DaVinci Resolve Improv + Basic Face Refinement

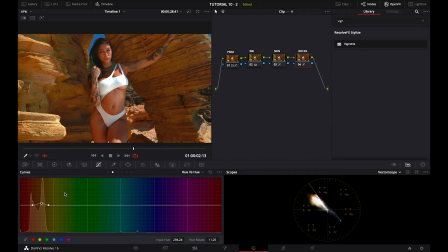(12:18)
It's about the look, the feel that you want to create in your video. So here I changed the hue a little bit, and I want to change the saturation of that as well.
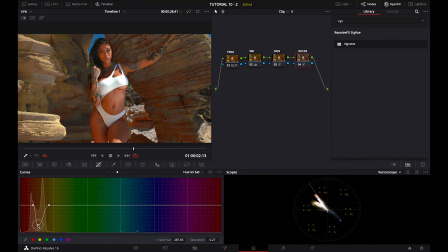Yeah, I like that. That looks better.
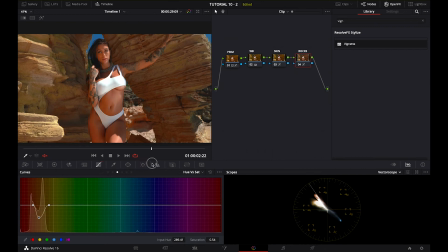(12:50)
It looks more natural, although we still may want to play around with some contrast, etc. But I really like the look. And one more thing that I want to do, and this will be a parallel node, is I want to change the color of the sky.
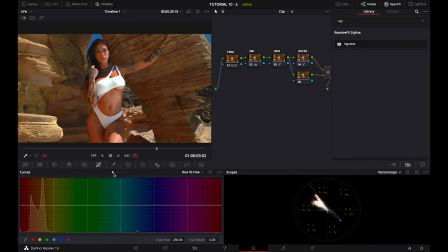(13:06)
I mean, right now it's a perfect sky. It looks cool, but I want to make it a little bit more. I want to make it a little bit more artistic. I'm going to call this one sky. There we go.
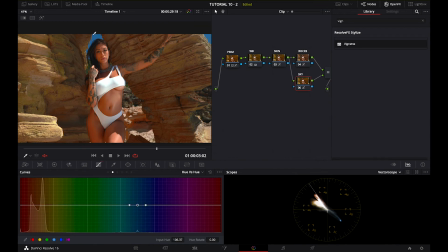(13:21)
And I'm going to select the sky, and instead of making it more like purple, I'm going to go in the direction of green.
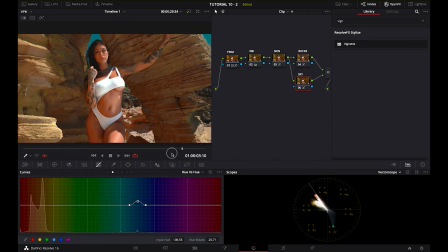(13:39)
So this is like a nice teal look. And I think it looks pretty cool. When it comes to her skin tones, I think that we may also
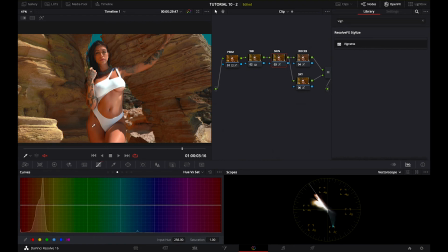turn down the saturation a little bit. There we go. And this is quite a cool look.
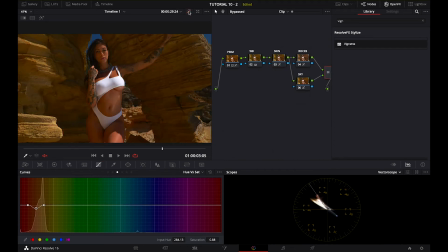(14:15)
So summarized, this is how it looked before, this is how it looked now.
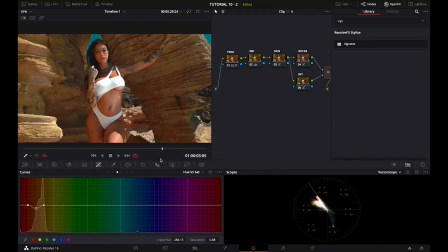(14:21)
Much more detail, you know. I think it's pretty cinematic as well. Although there are so many things that we can do with it. Let's do at least a couple of things.
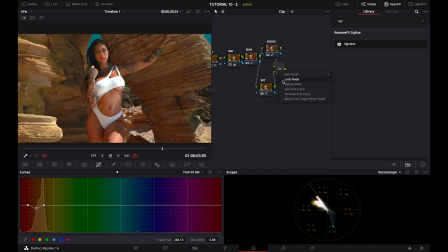(14:37)
First, I want to create a mask that focuses on her face, and I go all the way back, and I'm going to create a mask
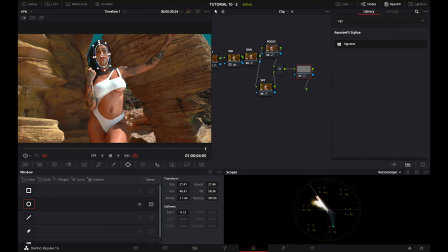(14:54)
that resembles the shape of her face, like this. and we're going to track it. We're going to track it back because this is the end of the clip. There we go.
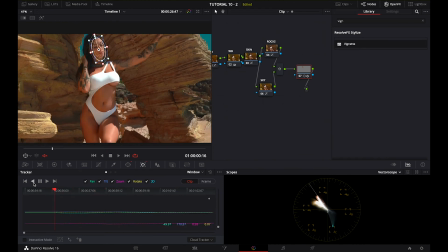(15:12)
You know, there is some external lighting. We used a reflector, but there is still not too much light on her face.
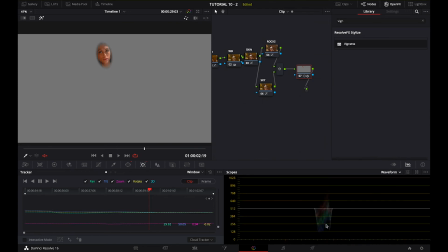(15:27)
If we're looking at it, then we're even mostly beneath the midtones. A little bit lost right here. Okay. So, how I want to affect it?
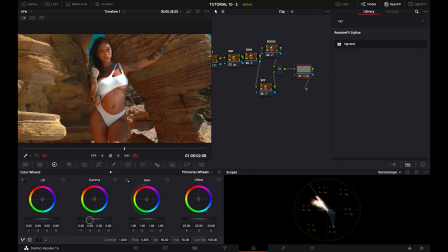(15:46)
Well, let's play around with the primaries first. Let's raise the midtones. There we go. So this already creates a little bit more focus on her face.
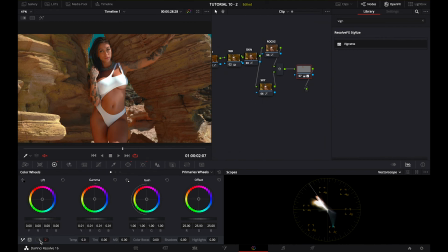(16:03)
I want to make it softer as well. So we're going to the second tab.